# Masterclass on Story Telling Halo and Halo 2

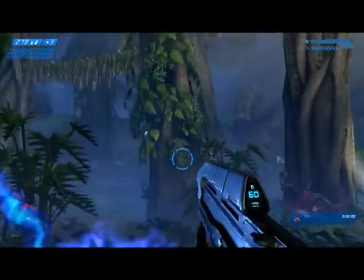This radio is optional foreshadowing. These guns shooting and the elevator moving on its own after work really give a sense of events outside the player character happening.
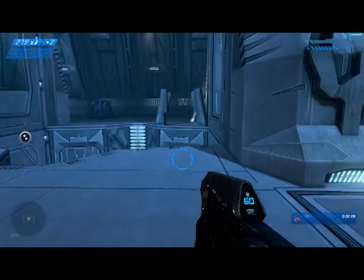It gives you that same lurking feeling you get when a door closes in an empty house. But there aren't ghosts in Halo, pun intended.
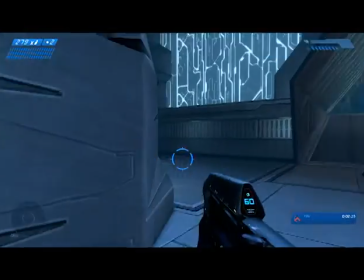And we know that. And we know that.
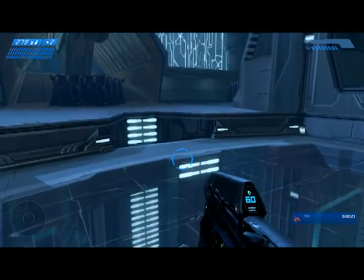This makes the elevator moving on its own even more creepy because we know it's meant to be ominous and creepy, but the story doesn't build up to the things we normally expect.
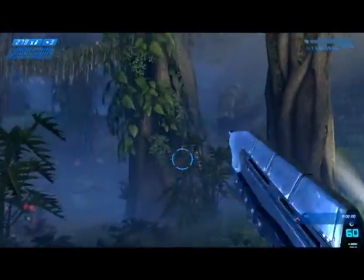There is no serial killers here, no ghosts or vampires, just terrified aliens and evidence of marines.
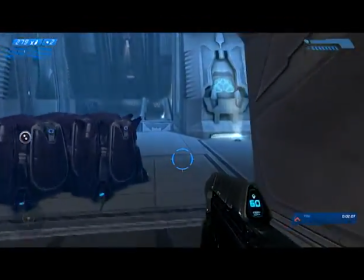It's creepy because we don't know what's happening, and it's scary because everything our brain says it might be, we know it can't be, deepening the unknown.
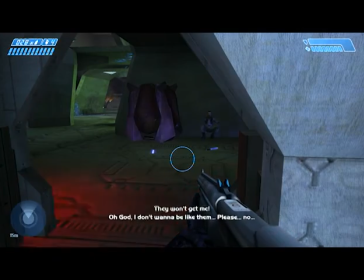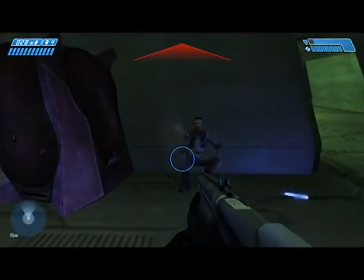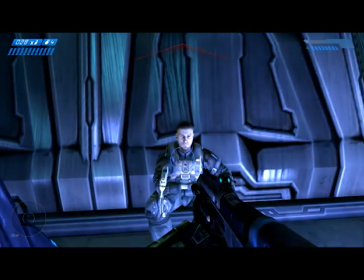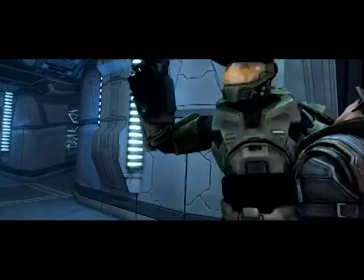This dead marine is clearly a waste of flesh. His existence as potential but unconsumed food sheds light on a deeper intelligence of the Flood.
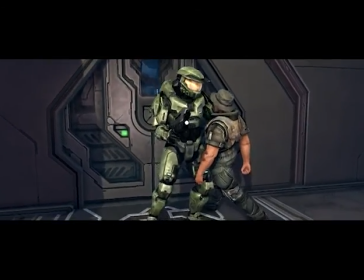I don't think this part was written for this reason, but it makes you ponder the horror of the Flood on replays.
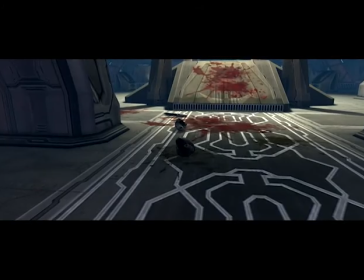Horror relies on shock, which wears off quickly.
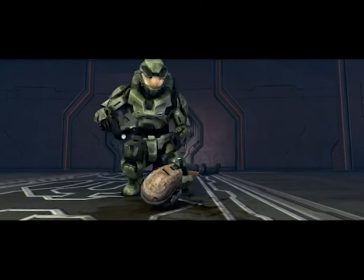But cosmic horror, that horror about the lingering unknown, the unsolvable, is a fear that grips you as time goes on.
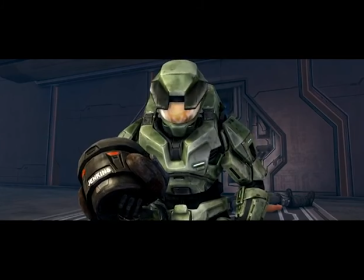It doesn't wear off until well after the first shock, and the Flood is one of the greatest cosmic horror presences of all time. Halo CE is the best game in the franchise for fleshing out the horror of the Flood, and although terminals in later games and movies like the Mona Lisa, do well to capture this horror, none of them really capture the fear like that first visceral experience. Before you know how dangerous the flood is, before you know anything about its cosmic intent, its ravenous hunger,
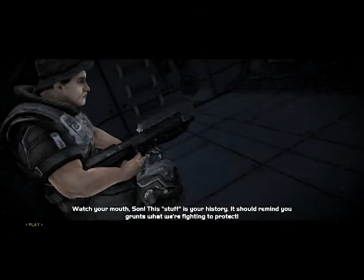you know only the overwhelming numbers and aggressive behavior of this new enemy. Little conflicts like this flesh out the world a little more.
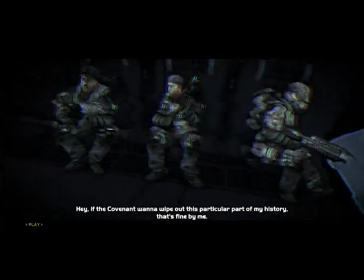They give us a connection and a frame of reference for the marines who are presumed MIA.
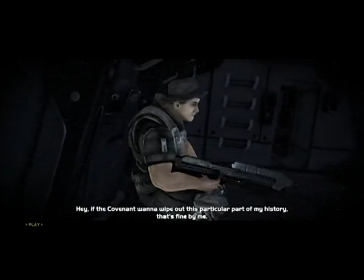Usually, horror has a strong impact the more time you spend with a character before something bad happens to them.
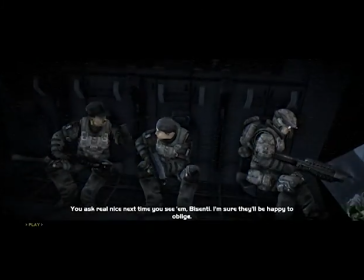One weakness of video game storytelling is that you have to balance story with gameplay.
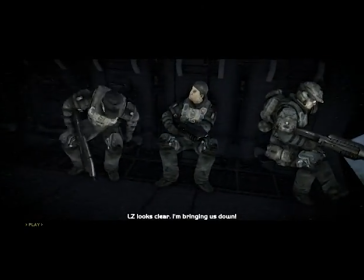Too much time bonding with Johnson and Vicente here, and the player will get bored. The compromise is this fun and relatable banter.
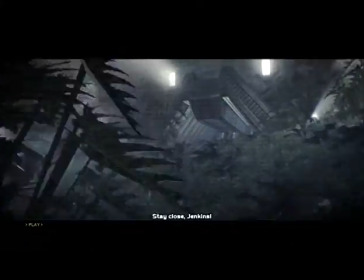Quirks in the audio like this appalling ripping sound at atmosphere and can imply corruption of video, which can imply other things.
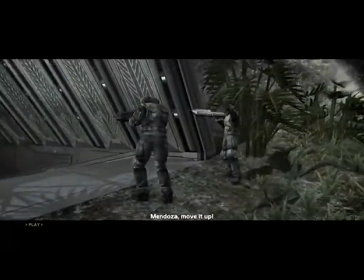This recording going over the area we just went through gives us an eerie sense that we are following in the footsteps of missing people,
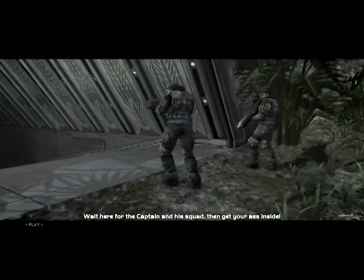building the anticipation for what happened to them. In stories about serial killers, this trend can lead to a climax.
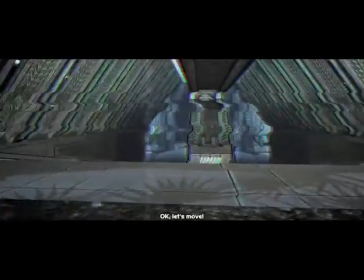Here, it's just a small hump in our journey to a much bigger climax.
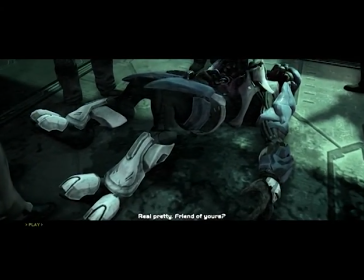This friend of yours comment is fun, so it accomplishes its goal of directing you, the viewer, away from the obvious question of what happened. This is a matter of pacing. It's also to help with buildup. It's a really abrasive transition if you're looking for it,
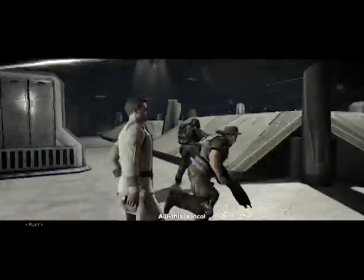but a really smooth one if this is showing us where that crazy marine who shot at us earlier came from, and we're about to find out why he shot us. This is a more intense form of anticipation building. The way Halo increases intensity of foreshadowing and anticipation, the closer to the big reveal we get is masterful.
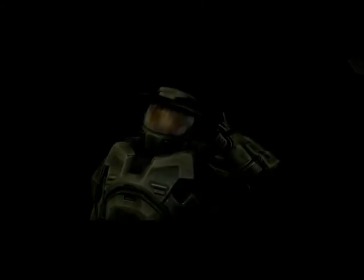This is a nice little touch, and I wonder how many people caught it over the years. The recording ends abruptly and has a question mark after the KIA.
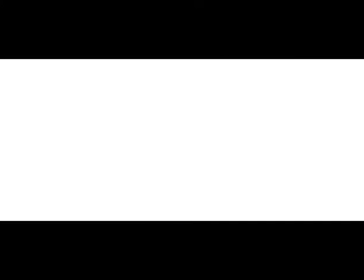That's ominous when you know what you know about the flood. This number is a date and time, in case you needed to know.
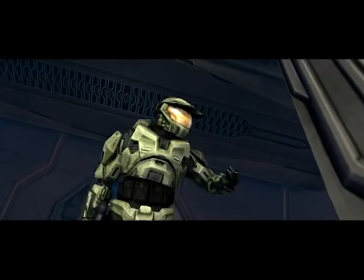Chief throwing the chip away here is him showing disgust without words. We're being shown how he feels, not told.
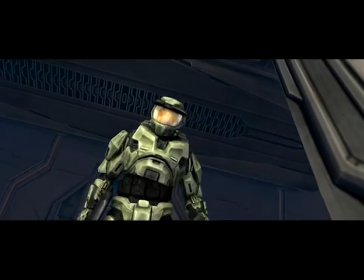Even under a thousand pounds of titanium armor, we feel what he feels.
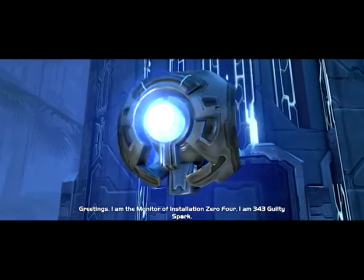Being told this is Installation 04 implies strongly that there are or were other rings,
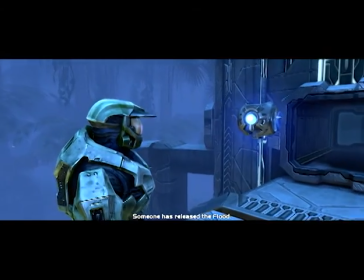and we find out later that there are other rings, and though we're busy playing the game, if you spend eight hours a day away from the game and at school like I did,
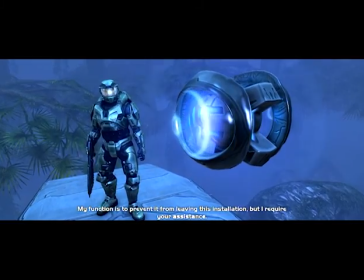it makes your head swim with questions about the universe.